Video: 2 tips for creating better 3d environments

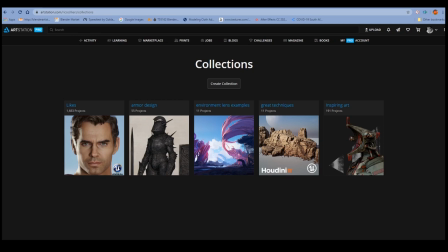Hi everyone, I want to make a different kind of video today. This isn't got anything to do with characters. This is more like scene rendering, specifically environment renders, typically outdoor type of scenes, larger scenes, things where you want more of a sense of scale.
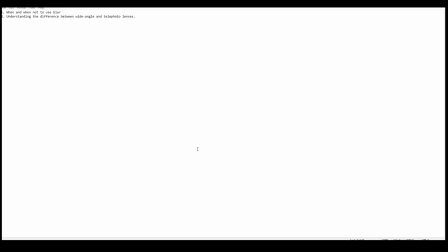So I've got a couple of notes here. And by the way, I'm making this video just because I see a lot of newer less experienced people in the blender community making these mistakes and it's a couple of really common mistakes so let's just read
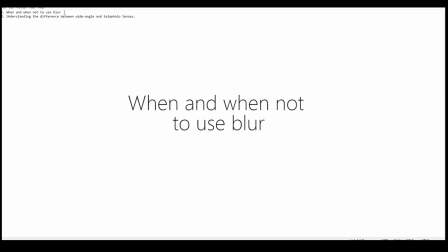here when and when not to use blur so that's the first point I want to talk about today and then understanding the difference between wide angle and telephoto lenses so just two points two things I think that if people think about them a more when they're making their their scenes and their renders
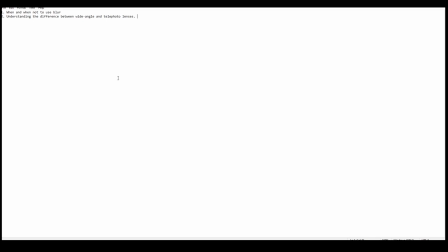will help them a lot like i mean really it'll it'll make a big difference if you do this right so got some examples here
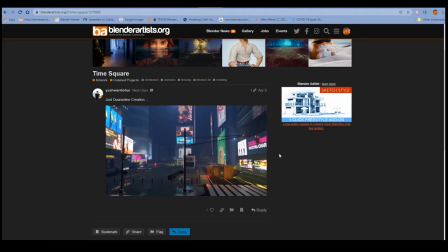and we'll start off with the the ones that i think uh are are doing it wrong so most of these are from blender artists and this one here from art station and then we'll go on to the ones that i think are done right.
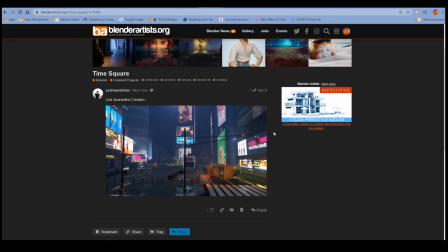These are an art station here. So first one here is an image by this person. Sorry, can't pronounce your name. I don't want to try because I'll probably butcher it. But this is an art station and let's just open this up.
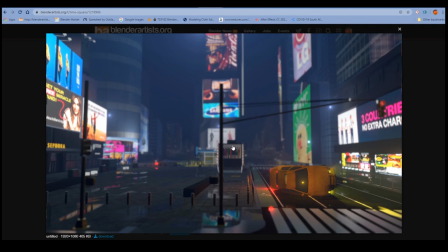So immediately we can see we've got an interesting scene here. We've got a lot of good good stuff, good stuff happening here. Lighting is not bad at all um texturing modeling all of that's pretty good it's great but it's all quite um sort of i don't want to say
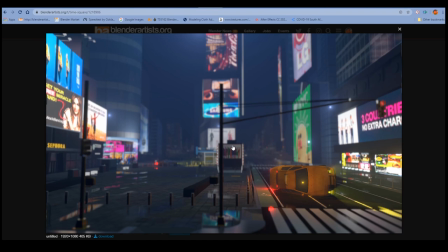ruined but it's all let down by this massive massive massive amount of blur in the scene and you'll notice if you go look at photos that real world photos and stuff that you won't easily find an image like this.
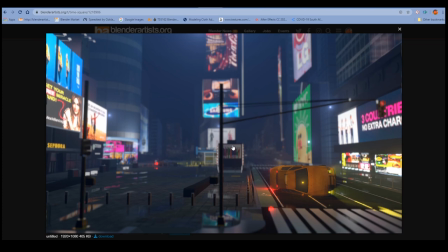There's not many cameras that take images like this, just of a typical street scene. Unless the cameraman is doing something like this on purpose or something weird is going on, you won't find many images like this because the nature of an image like this requires that you use a
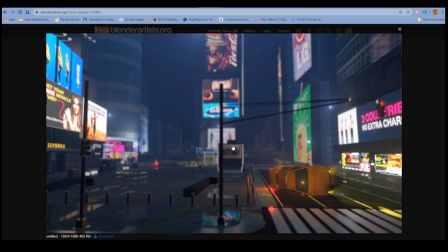wider angle lens and wide angle lenses do not have this amount of blur. Again, in most cameras, in most cases, like 99% of cases. So you'll notice here what this blur does is that it just, it makes everything feel like a miniature, doesn't it?
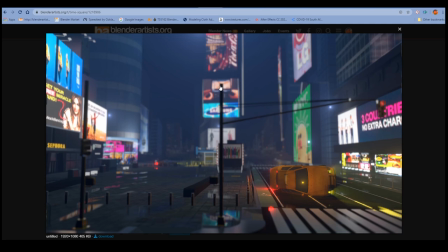I don't know if you've seen photos of miniatures in older films and so on, but you can almost always tell that they're miniatures because of the, especially on cheaper productions, I guess, because of all their blur. Because if you use a wide-angle lens and you bring it really close to like a small thing,
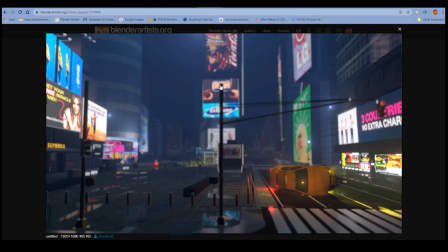like on a tabletop then that's when you'll get the blur and that's why this feels like a small scene it feels like a toy city doesn't it um i i used to not know why i felt these scenes felt so weird but now i know it's like it feels like a miniature it
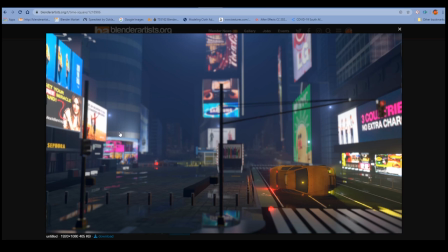feels wrong there's something happening here with space that isn't right and you can tell so first point there um understand when and when not to use blur and this is definitely a case where you
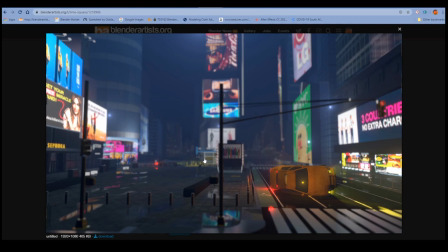do not want to use blur and in i want to say 99 of cases where you're using a wider lens you want to avoid blur basically and if you don't understand what a wide lens is and a narrow lens don't worry we'll get to that